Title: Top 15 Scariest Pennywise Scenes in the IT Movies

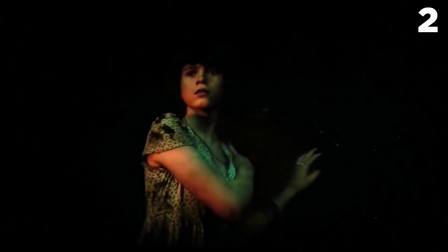16:25 The camera shots switch between zooming into the face of Pennywise to the fearful Beverly.
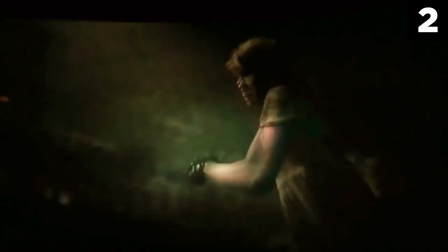16:31 Just as she sees a way out and runs for it, he jumps onto the scene and goes after her. Before we get to number 1, my name is Chills and I hope you're enjoying the video so far. If you've ever been curious as to what I look like in real life, then follow me on Instagram at DylanIsChillinYT with underscores instead of spaces.
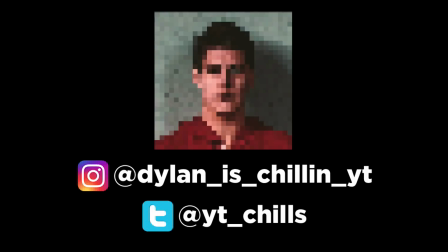16:52 I also have a Twitter at YT underscore Chills where I post video updates. I'd really appreciate it if you followed me and feel free to send me a DM if you have any questions or suggestions.
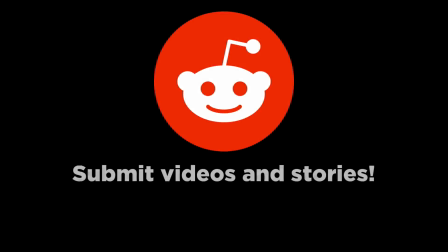17:04 Also I recently created a subreddit where you can submit videos and stories for future lists.
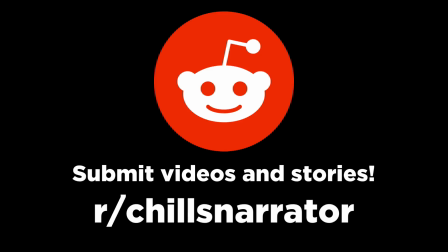17:10 It's r slash chills narrator and the link is in the description below.
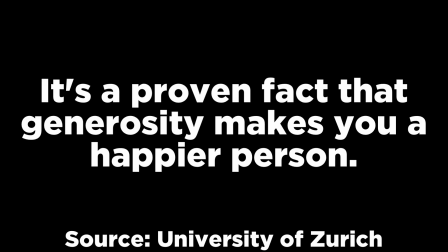17:15 It's a proven fact that generosity makes you a happier person,
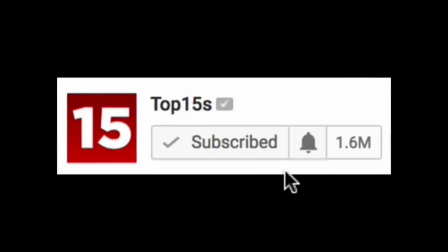17:19 so if you're generous enough to hit that subscribe button and the bell beside it then thank you.
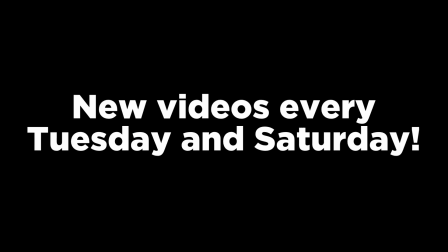17:24 This way, you'll be notified of the new videos we upload every Tuesday and Saturday.
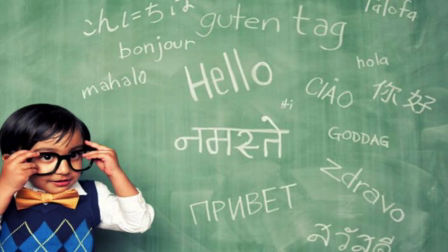17:29 If English isn't the only language you speak and you're interested in getting a shoutout, click more, then add translations.
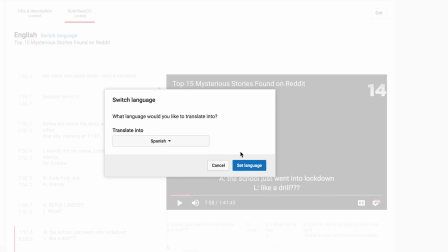17:37 By translating the video, not only will more people be able to watch it, but a link to your channel will be added in the description.
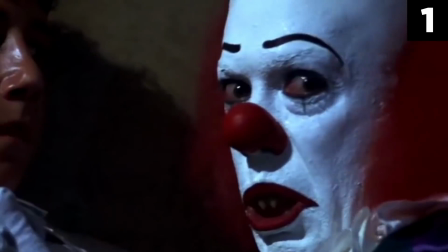17:45 1. Pennywise's End In what appears to be the final battle between Between Pennywise and the Losers Club,
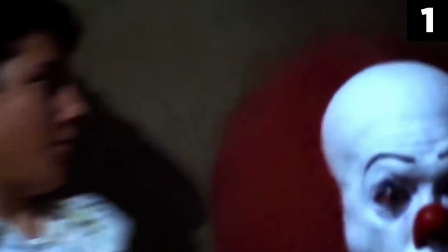17:53 they spray battery acid on his face and slingshot an additional blow to his head.
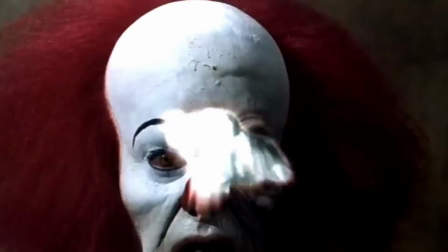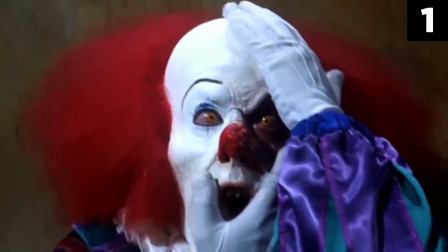18:06 A bright light bursts through his skull, and his face begins to melt and distort.
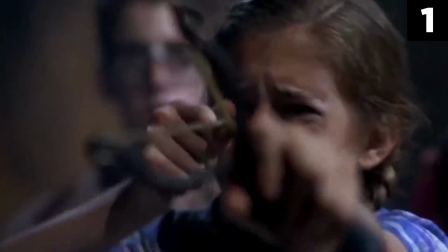18:12 The factor that really made the scene scary was the makeup, though.
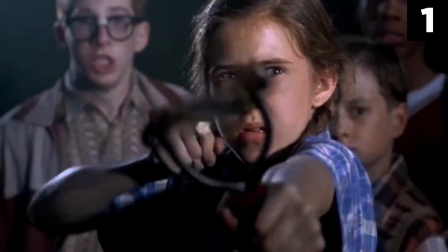18:15 Though many did find the original Pennywise designed to be creepy, he just looks like an average clown.
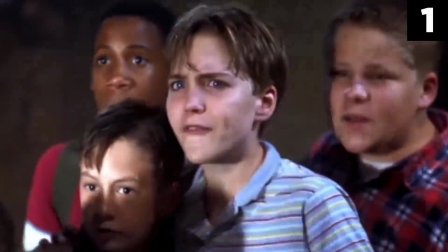18:21 The makeup changed that by adding a ghoulish tone to his clown makeup, which is something many viewers could easily find unsettling.